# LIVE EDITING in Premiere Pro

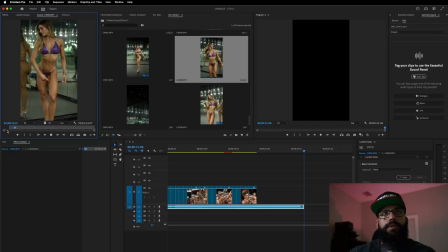70:44 Right when she starts walking up is where I want to start it. Because she's out of the light. Right here, she's in the light. See that? So.
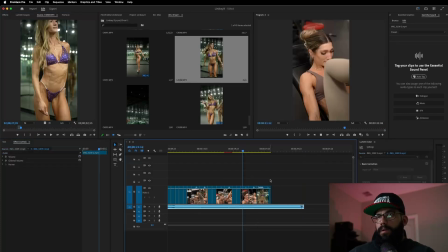Obviously, we're going to use a transition, so it doesn't need to be overcomplicated.
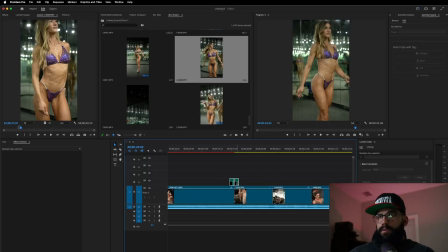71:11 Just go ahead and add the same transition that we've been using for the whole video. That's not the right place.
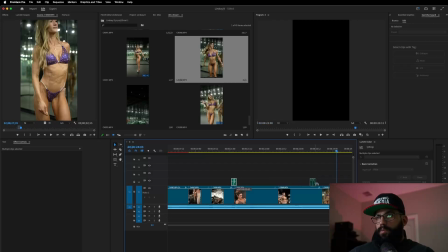71:19 Let's move that all the way over.
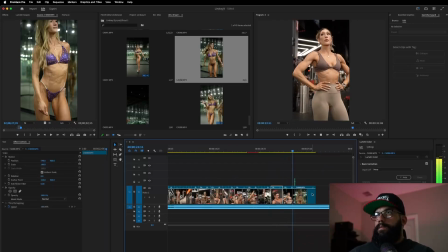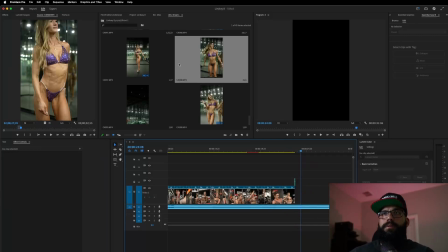71:30 I don't like where this one's starting, so let's look at another one.
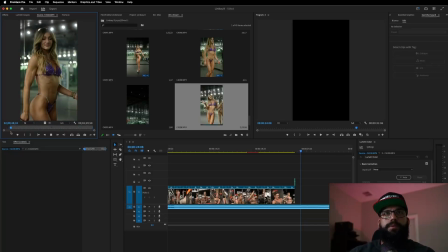71:38 This one's cool. This is a cool shot. I used this for another video already. So I want to make sure that I use different parts of the video versus using the same part.
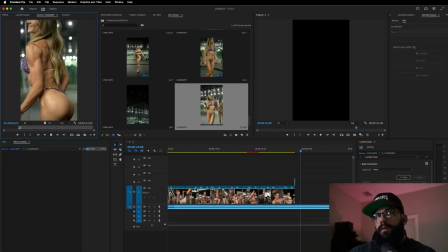See what that looks like.
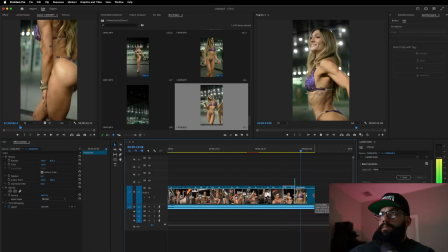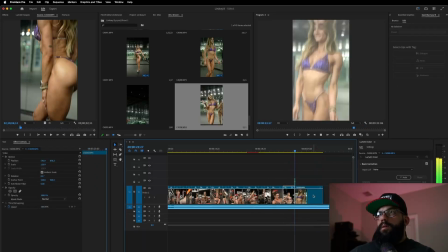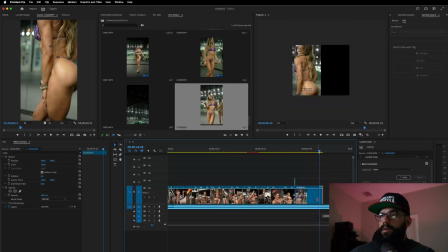72:13 I like that. It goes perfectly with the beat.
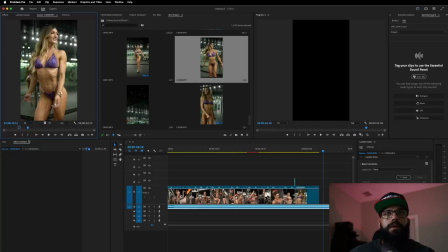72:23 Now we want to look at the part where she walks up. When she walks up, she does that.
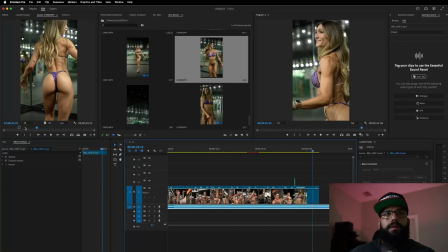There it is. So this is where this one left off. So we'll get the next part. Bam.
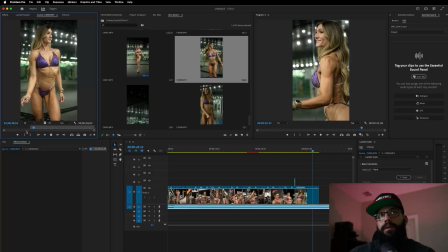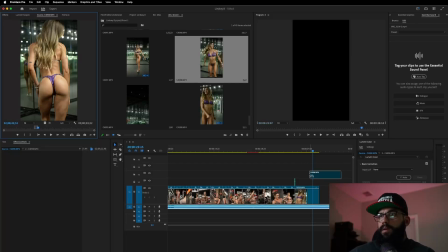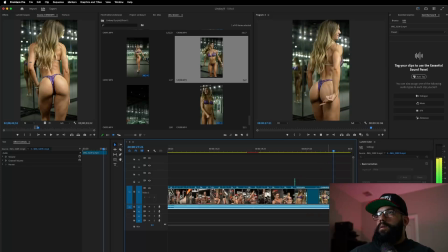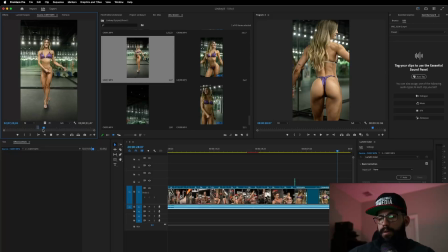I already used this part for another film, so I don't want to reuse it.
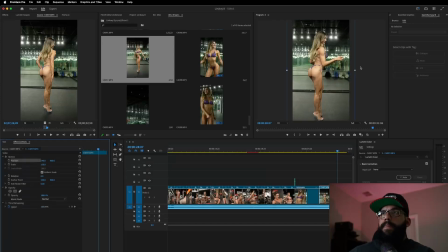73:17 So let's use this one. It's less dramatic, but it shows more of her physique, so it looks good.
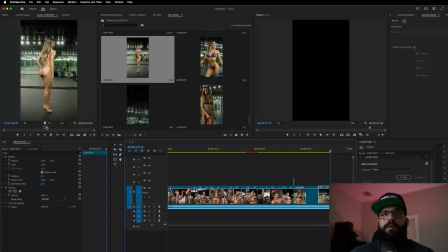I think I want to push it over to when she actually does the pose versus transitioning to the pose. You see that?
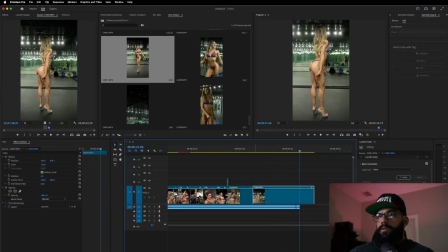73:51 So I want to start it here.
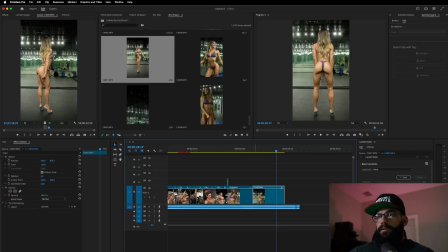74:11 See, I want her to actually be in the pose.
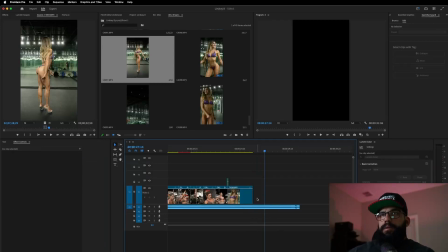74:20 I don't like it. There's not enough movement.
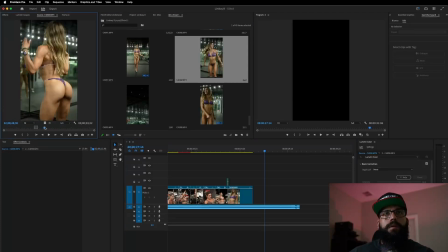Let's try this one. Yeah, that one's gonna look better.
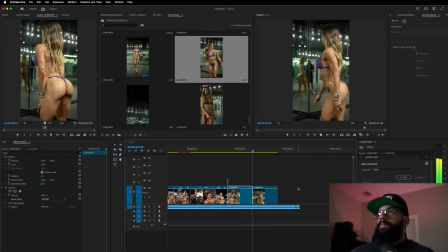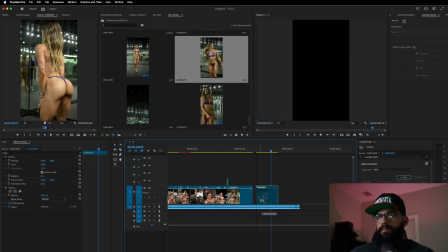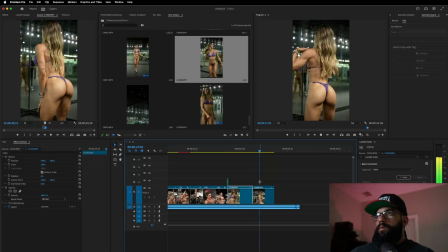74:48 We